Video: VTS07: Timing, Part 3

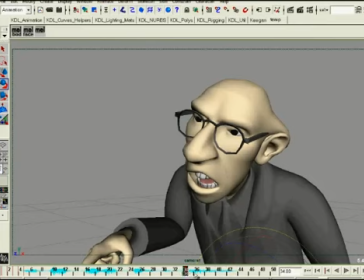24:42 So we're going to take fry, we're going to move it back here, and we're going to try and hit ahead of what we're looking at for fry. This is for bigger, and this is the mouth open and bigger, so we want to kind of lead into that.
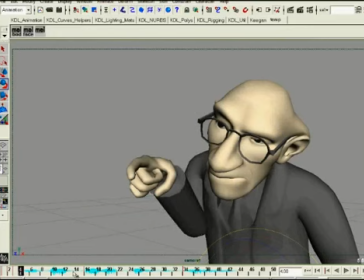24:56 And this is the B back here, the B, the anticipation for bigger, so we'll take that and we'll put it back here. And I want this to be a pretty big move, so I'm not going to put a lot of keys and a lot of frames in there in between them, because I want this to be a fairly explosive move.
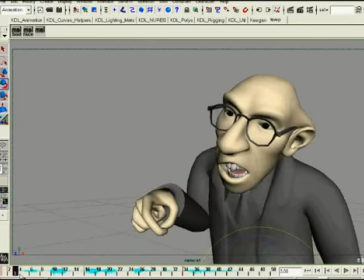25:13 And I might even nudge this back one more. Okay, this right here is we've got, so put that right there.
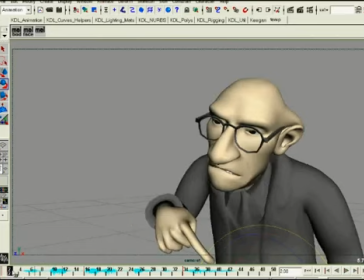25:22 And this right here is just kind of a breakdown going into that, so I'll put that right there. Alright, and what I'm going to do is I'm going to pause this and we're going to make a play blast and see how it looks.
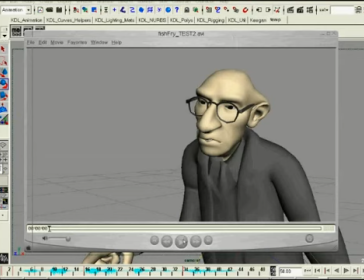25:35 Okay, we're back. I've play blasted this guy through, and let's see what it seems like.
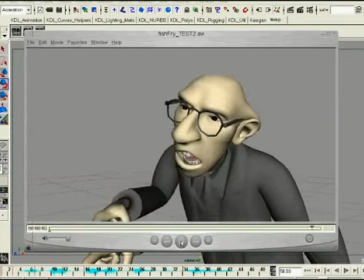25:40 We've got bigger fish to fry. We've got bigger fish to fry. We've got bigger fish to fry. We've got bigger fish to fry. We've got bigger fish to fry. We've got bigger fish to fry.
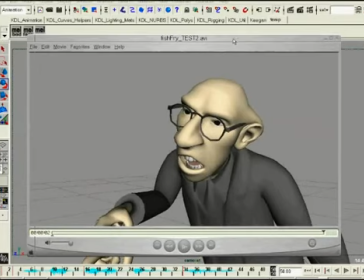25:56 Not bad, alright? You kind of get the idea of what we're going for here.
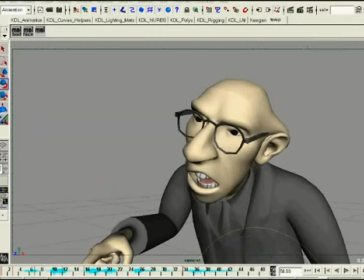26:00 And it's really quick for me to just go ahead and say, alright, just from these drawings,
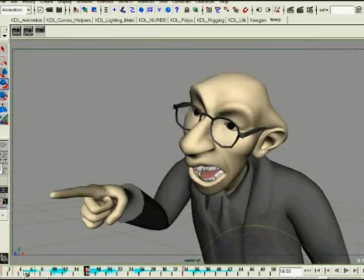26:06 which is what they are, I just think of them as really fancy drawings done on a computer instead of with a pencil.
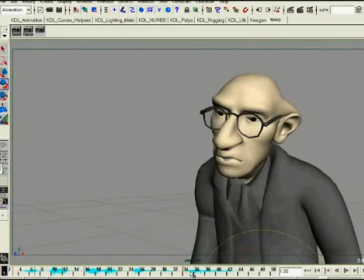26:12 And by timing them out that way, and what this does is it allows me to fix my posing problems with a pose fix.
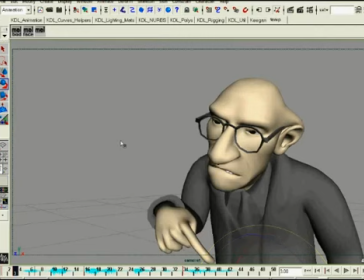26:20 Let's say I didn't like this one right here, or let's say I didn't like this. Say I didn't like this bend this way.
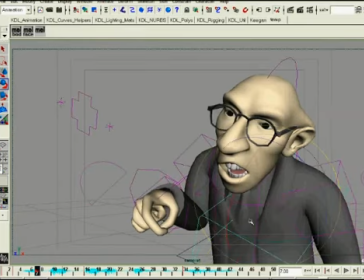26:26 I don't have to worry about fighting all the different things inside it. I don't have to worry about F curves or splines or any of that stuff. I can just go to this one drawing and fix it and change it and know that that's going to change how I work on all these things.
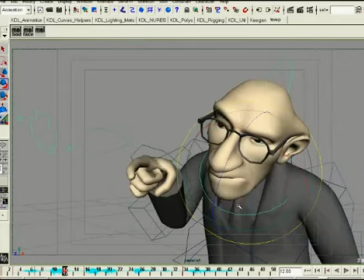26:43 And then I can still step through it and figure out how I want this stuff to work.
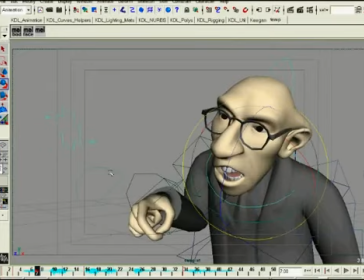26:51 So let's say I don't like this finger right here dragging down so much right there.
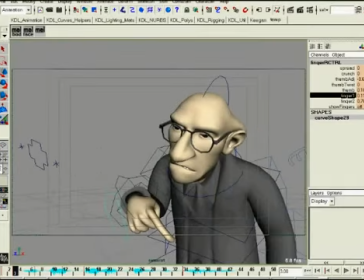26:57 Well, that's easy enough for me to fix. I'll just go to the drawing where that finger is and I'll just bring it up a little bit, instead of fighting with the graph editor and all these other things that are kind of a pain in the butt to deal with sometimes.
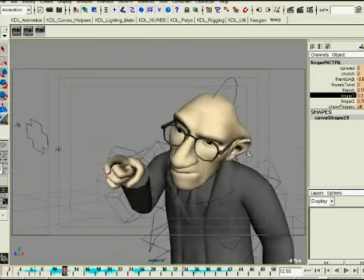27:08 Now, I do a lot of work in the graph editor, but not at this stage. I do a lot of it at the end.
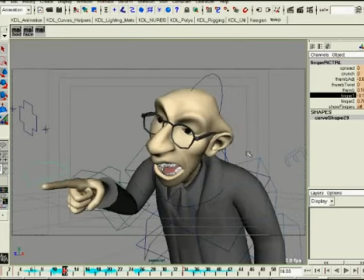27:13 I'll try and put as much stuff into the scene as possible up front.
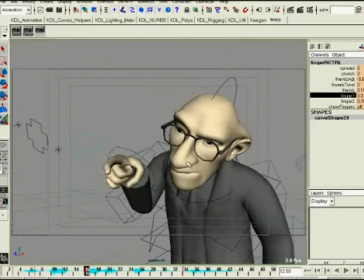27:19 And the one thing that does require, though, is it does force you to do your homework.
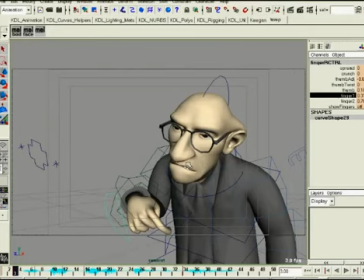27:24 You cannot just wing it. You have to really think about it. And I even have another version of this file, and I'll open it up,
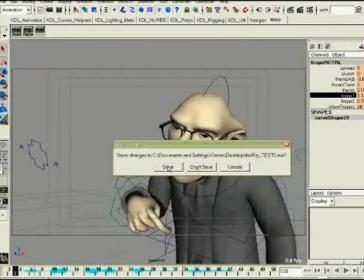27:33 where I went even farther than this, and I put in eases into my drawings. And we've just talked about eases,
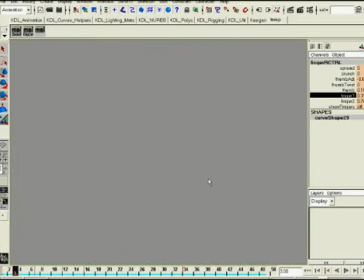27:42 and what I like to do is it helps me even capture an even bigger sense of what the energy is going to be like for a character and what they're going to do. So while we wait for this to open,
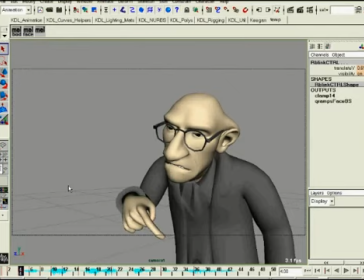27:55 okay, now that this has opened up, you'll see that I've added a few extra drawings in here, and these still have the other key drawings that I had.
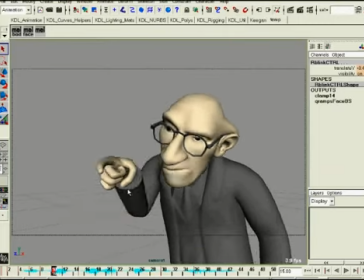28:06 Actually, this is a slightly earlier version of the file, because I've since changed this pose right here.
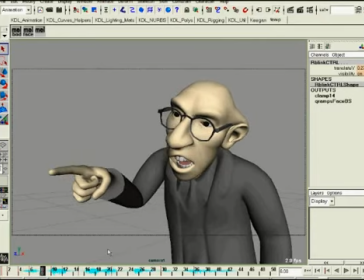28:12 On the other one, I didn't like this too much. I thought it was competing too much with this pose, so I changed it. But I did add some eases right here to kind of fill in the differences,
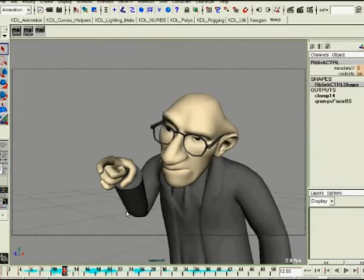28:25 to get a sense of just how much energy I'm going to use.